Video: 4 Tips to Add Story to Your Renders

Hey, we're all here to create visually stunning renders. We can throw in nice models, good textures, have a good composition, some HDRI maybe, and call it a day. But telling a story with your renders can make them even more captivating. Constructing a narrative can bring your artwork to life and engage your viewers at a whole new level.
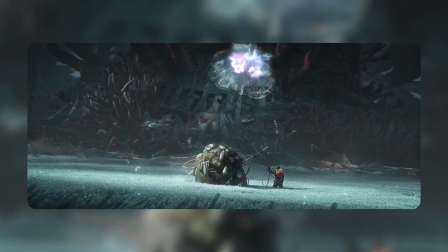[0:23]
It's like you're talking to them through your creation. Here we have our project file open.
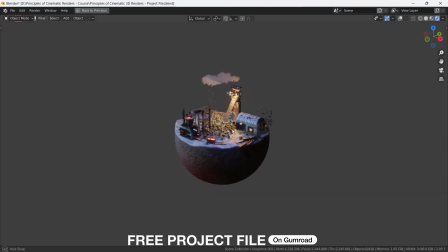[0:28]
Let's dissect this together. The brightest point of the image, the mining tower,
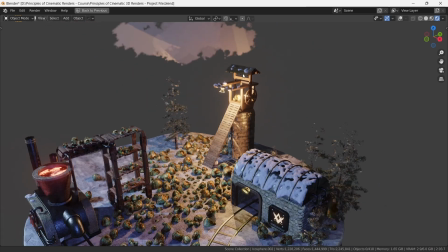[0:35]
sets the stage for our narrative, because the eyes are generally guided through the brightest point in a frame.
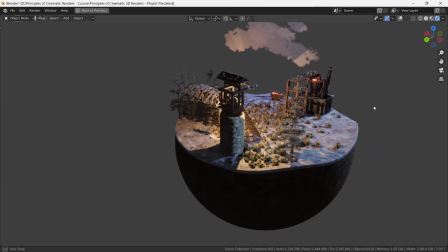[0:42]
That's why when you add vignette to the image, it kind of subtracts the peripheral areas of the image, and your eyes are drawn to the middle.
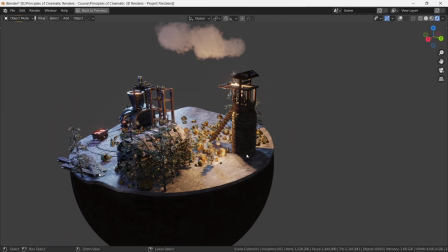[0:51]
Our story begins deep underground, where rocks are diligently excavated and brought to the surface.
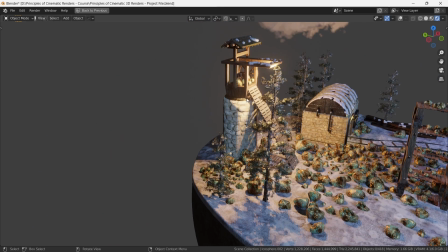[0:59]
As the rocks emerge, they glide down to the ground following this ramp.
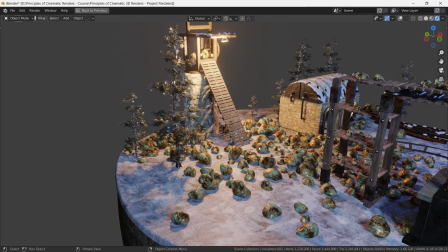[1:04]
This already sparks curiosity in the mind. We wonder, hmm, okay, where are these rocks coming from?
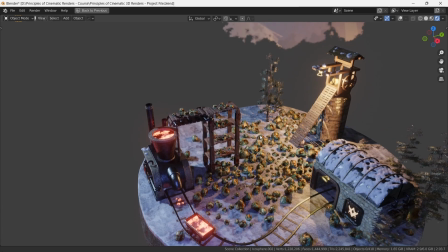[1:12]
But importantly, where are they heading? The rocks now make way towards a conveyor belt, and then they reach the end of the belt.
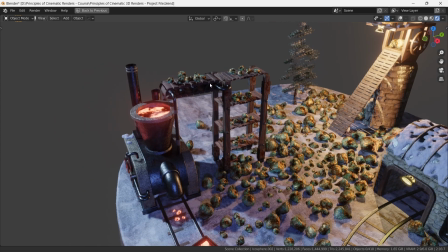[1:21]
And at the end of the belt, they reach the furnace, where they will be melted down. So this shows a step-by-step progression of the story of the rock.
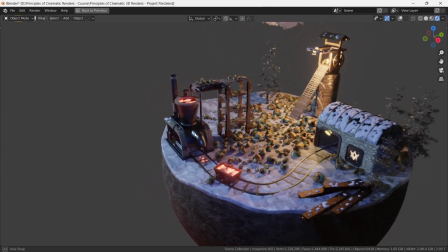[1:29]
We think, hmm, will this be moulded into something new, or will they serve a different purpose altogether?
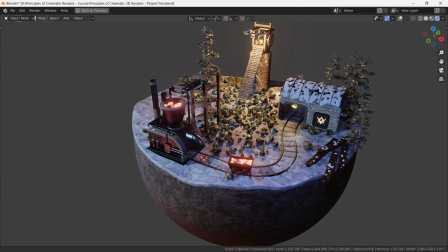[1:37]
We don't know yet. Let's go further.
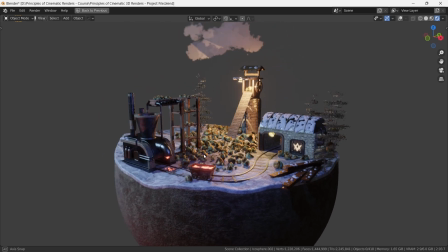[1:40]
From the furnace, the molten material travels through rail system, making its way into storage unit.
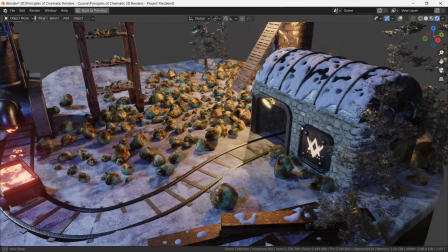[1:48]
The puzzle is complete, visualising the entire process and appreciating the interaction between elements.
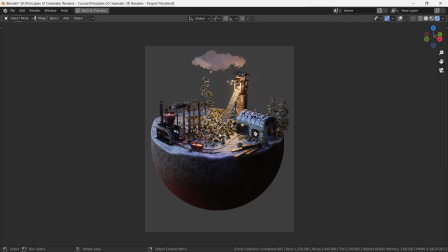[1:55]
A story unfolding in a single image. So now you might be thinking, okay, this is fine and well, but that is for this particular image. How can I create my own captivating story? Let's address that. Tip number one. Start with a focal point. Choose an element in your scene that will serve as anchor for your story.
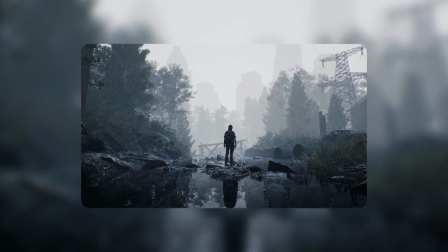[2:18]
It could be a visually striking object, a character that captivates the viewer's attention right from the start or anything else. Tip 2. Create a sense of progression. Think about the journey the object or character will undertake within your scene.
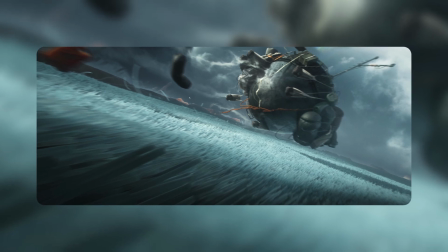[2:34]
Use visual cues like parts, arrows, leading lines. means they will just guide the viewer's eye to convey a sense of movement and progression. Tip 3. Incorporate symbolism.
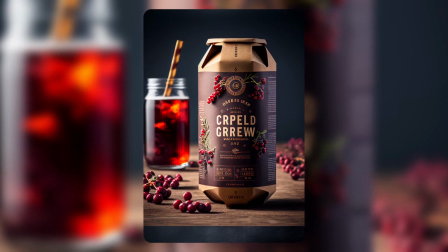[2:48]
Objects or actions within your render can carry deeper meanings, evoking emotions and sparking the viewer's imagination. Imagine a portrait of a wrinkled, sad face. It makes you think of the struggles that the character must have been through during his lifetime. It's a story in itself. Tip 4. Leave room for imagination. Allow your viewers to fill in the gaps and imagine their own stories within your render. A touch of ambiguity can make your artwork even more thought-provoking and encourage deeper meaning.
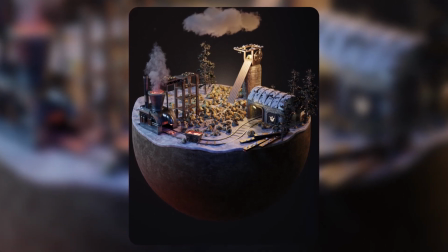[3:22]
In our render, after the storage unit, we have nothing. And we'll leave it up to the viewer to interpret what happened to the rocks after that. Remember, every great render has a story to tell. So the next time you embark on your new project, consider the narrative you want to convey, immerse your viewers in a world where imagination knows no bounds. Let's wrap it up with this in mind. I hope you found these ideas inspiring and helpful in your creative endeavours. I'll see you in the next chapter.